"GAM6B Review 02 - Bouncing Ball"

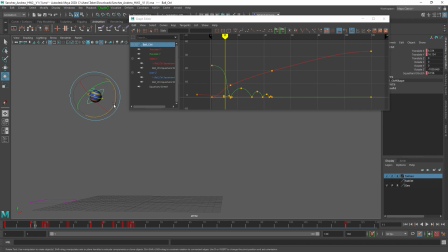[53:39]
So you've rotated over the red one to get that position correct, I think, or to counter correct it or something, and it ended up making a little bit of a mess. So I'm going to just leave it alone, but just note that that's a bit weird. All right, so let me see.
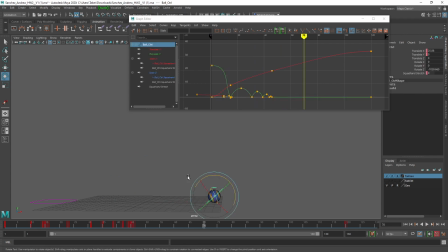[53:55]
Next weird thing I saw, just like Gunter had, a bit too violent towards the latter half of the bounces. They're just covering too much distance for that amount of time, and then they're just done. And it's just very violent and sudden. As I'm looking up at the Translate Y graph, I'm seeing kind of a weird shape on that first drop.
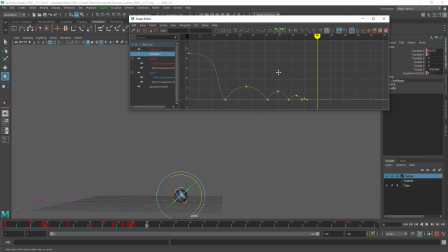[54:14]
So let's take a look at that and see what caused it. Okay, so the tangent handle for the first drop, for some reason it's way over here, and this one is scaled very, very far.
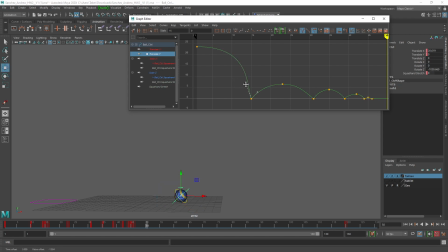[54:29]
You got to make sure these things work together. This handle should be pointing relatively in the direction of travel, and that means that this one doesn't have to be scaled as far, and now we've got a more under control shape.
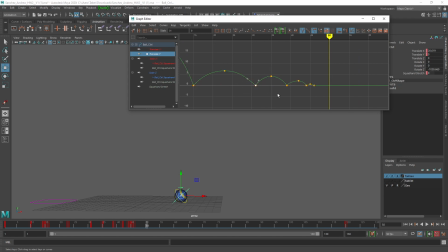[54:42]
Okay, so the two different handles, they always work together. You got it on all the other ones, just that first one got out of control for some reason. Okay, so there's that. That should help that first drop to behave a little bit more naturally.
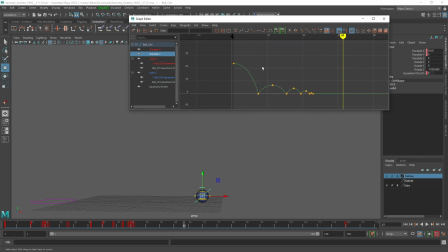[54:55]
Then the height thing is just down to a bad return ratio. So for this first one, it looks to be no more than a fourth of the total distance. So that means this second one should be no more than a fourth of the total distance, like all the way down here. Then this one, same thing, no more than a fourth. And if you can't see, zoom in. Zoom all the way in.
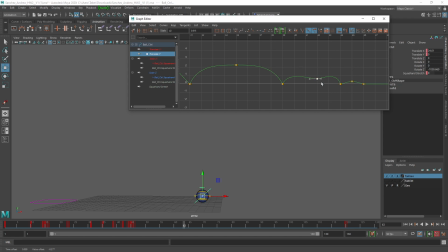[55:15]
This final one, as tiny as you can make it. So now all the tangent handles are a little bit messed up because of that adjustment. But if I very quickly, let's just do clamped for all of them.
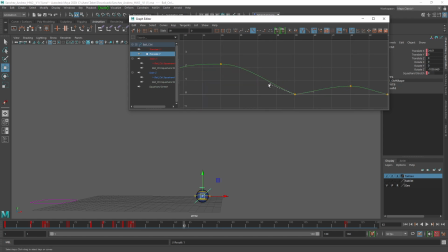[55:27]
These ones need to be sharp. And then if the handles are broken, which they are, perfect, I can just adjust them. Let's zoom way in because I can't see what I'm doing. And then this one doesn't really need to be, but let's just do that. Okay, so now,
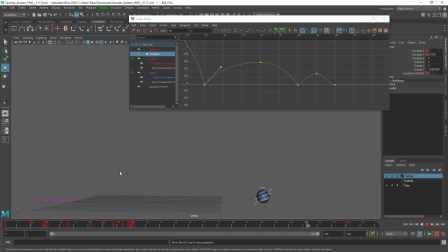[55:48]
there we go. Now it's losing the appropriate amount of value each time. And that's just based on your decision. So it's not like I know what the right value is. I don't. I'm just using your first choice. And your first choice was to reduce it this much, right?
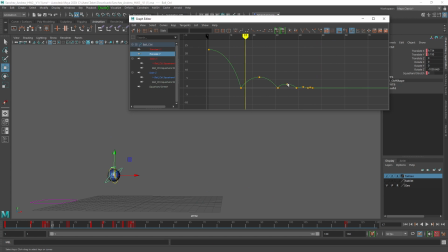[56:03]
From there to here. So I'm just repeating that. Repeat here, repeat there, and that's the pattern that we get. Okay. I don't see any squash and stretch. I thought there were keys on it.
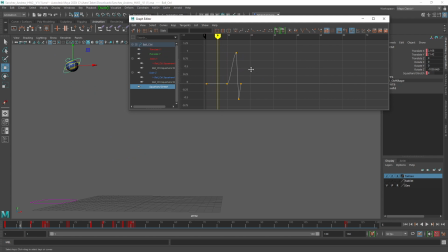[56:19]
Yeah, there are keys. Oh, okay. So they only ever got to a maximum of 1 out of 10. So it's really subtle. It is there. There it is. I can see it now. Then squash and then nothing. And so for the rest of them, nothing. That's fair enough.
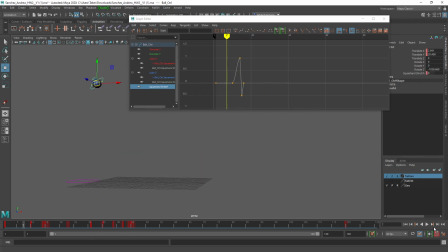[56:39]
I think that it was a little hard to spot because it is traveling pretty quick. I might crank that up a bit higher, and then you could have squash and stretch on the next one, but really you don't need it. I think you're correct in not animating that beyond that point.
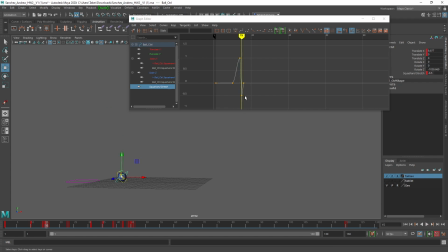[56:56]
Might just exaggerate it a bit more here, especially the squash is half of the stretch, so it's even less. So it's really hard to spot. Here I've reduced it about up to 1, which is what you had in the first place, and then move the ball back down to the ground.
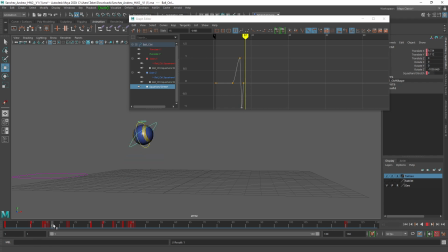[57:15]
At this point, it's just gone. I would probably have it disappear at this point instead. Key selected 0, so in the mid-flight, and then this one more time, having it stretch coming out of that fall.
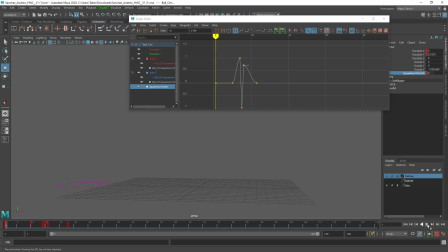[57:33]
You could make it less, you could make it the same, but now we're diminishing it in a more natural way where it's stretching at the right moment, squashing at the right moments, a noticeable amount, probably if I take the controllers off.
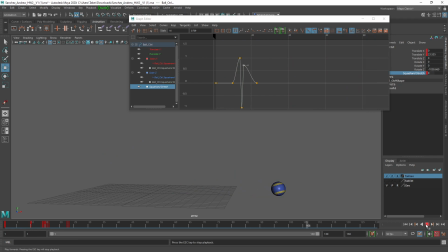[57:50]
And then gone after that. Okay? So just a few adjustments here and there. I don't really know what kind of ball this is. It's losing a whole lot of energy when it drops, but it's rolling pretty appropriately
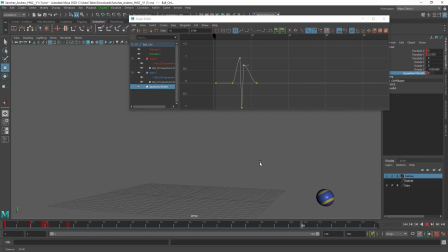[58:06]
and making a good amount of distance, so I'm not sure. So what loses its energy when it falls but doesn't lose its energy when it's rolling? Something stiffer. So maybe like a plastic wiffle ball that's hollow, that doesn't have a lot of bounce to it,
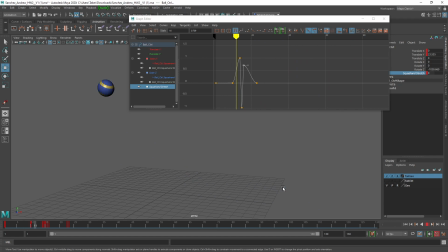[58:20]
or I don't know, a ball made of very stiff plastic. Yeah. I still think, like, watching this again and again, it does need a couple more dribbles to naturally end the amount of bounces, or even bigger loss of height.
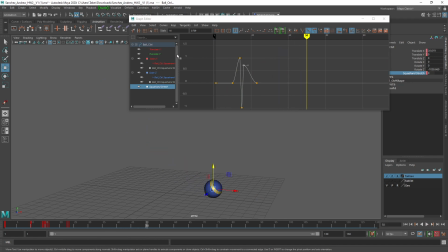[58:40]
It just feels very sudden there. You know what? I think that maybe, oh, okay, there we go. There was something horizontally that was messing with me as I was watching this. That you've got a couple keys in here that you don't really need.
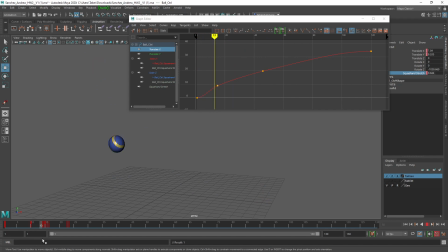[58:54]
Especially this first one is a bit odd because it's easing into motion and then resuming its normal travel. I would get rid of that. Just angle this one up, get rid of these two. Unless there's a reason to change the speed, like it hit a bump or something.
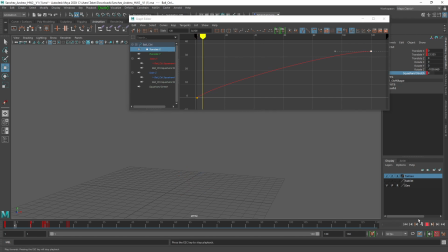[59:12]
Like that's probably going to be fine. Which you can do. You can change the speed if you need to for some reason, but I don't think you had a reason here. All right, cool. Anyone got comments for Andrew?
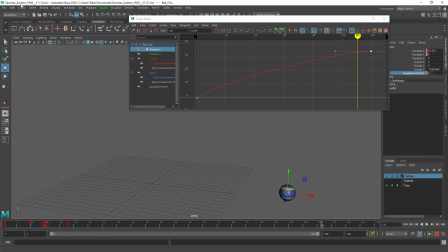[59:30]
Nope. All right, thank you. And that's it. That's everyone's file. I covered everyone, didn't I? Did I miss anybody's? No way to know. They're not all here. Well, you guys are here, so you're the only ones that count.
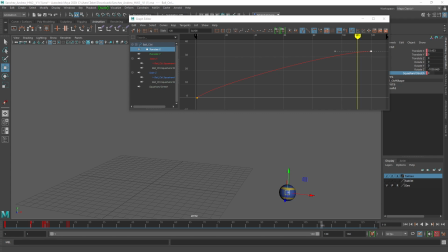[59:49]
Yeah, I'm taking one more look in the Google Drive folder, and I Yeah, don't see anything.
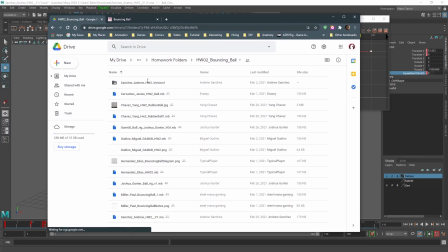[59:54]
Now, a number of you guys did provide some of your planning stuff, which I appreciate.
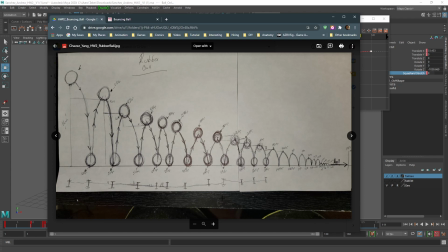[59:59]
Yang provided his right here. And so we can even see what I observed in the graph editor, which is that you had a very uniform linear progression down towards, stop it, down towards the rolling, which I felt had to be a little bit more of a scoop shape.
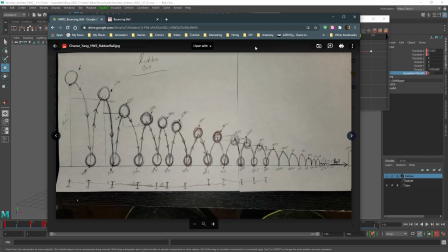[60:17]
So it's nice to provide that and a good way to plan things out. There were a couple more.
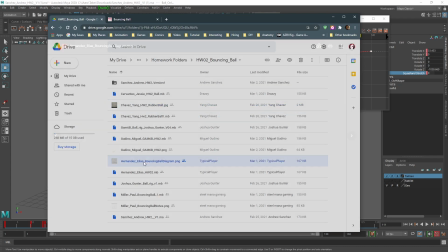[60:21]
Let me see. Where were they? Yeah, Elias had one. Okay.
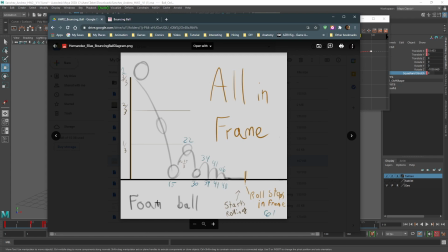[60:27]
So that's how he planned out his. Foam ball. Oh, cool. And then Paul had one as well.
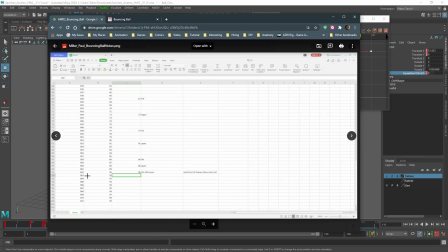[60:34]
And he had just his chart, which is fair.
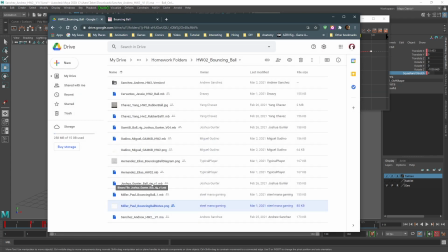[60:37]
Remember this process because it's important when things are more inscrutable, when you don't already know how they work, when you don't have an estimate of how much time things should take. You really do need to make a plan each and every time for that.
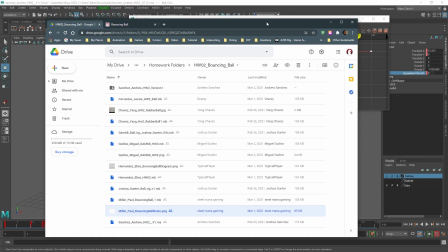[60:52]
And that's especially relevant for our next assignment, which is animating the figures on your clock. I already have the assignment up on Canvas, and I have my own reference, which I acted out in front of camera. And I talk about in the first part of the lecture how it's very important to do that.
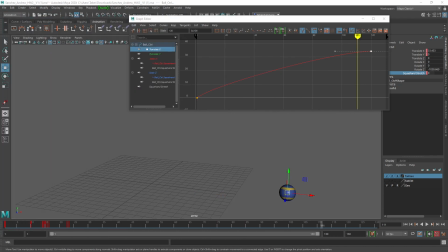[61:10]
And all serious animators do that. They shoot reference on video, analyze the reference, and then caricature from there. If you have to get reference of someone like an Olympian doing something really spectacular, then you can find footage of that. But if you can just act it out in front of a camera, it's better to do that.
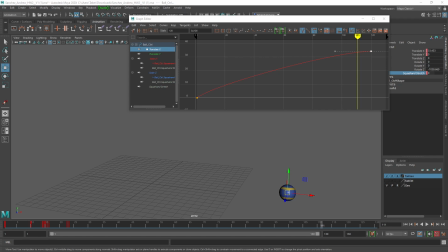[61:28]
Everyone's phone actually has a really good camera on it, like better than you could have bought 10 years ago. And the frame rate's good too. So if you can shoot it on your phone and then like send it to yourself via an attachment in Google Drive or email or something, then that's great.
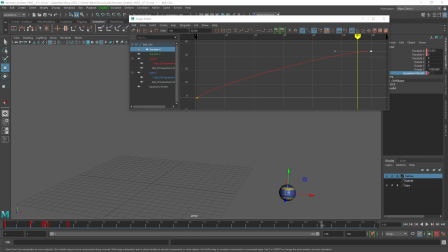[61:45]
Yeah, and acting class is useful for that too, because then you get to learn how to express yourself and control yourself through mime. Really, animation reference is more like mime.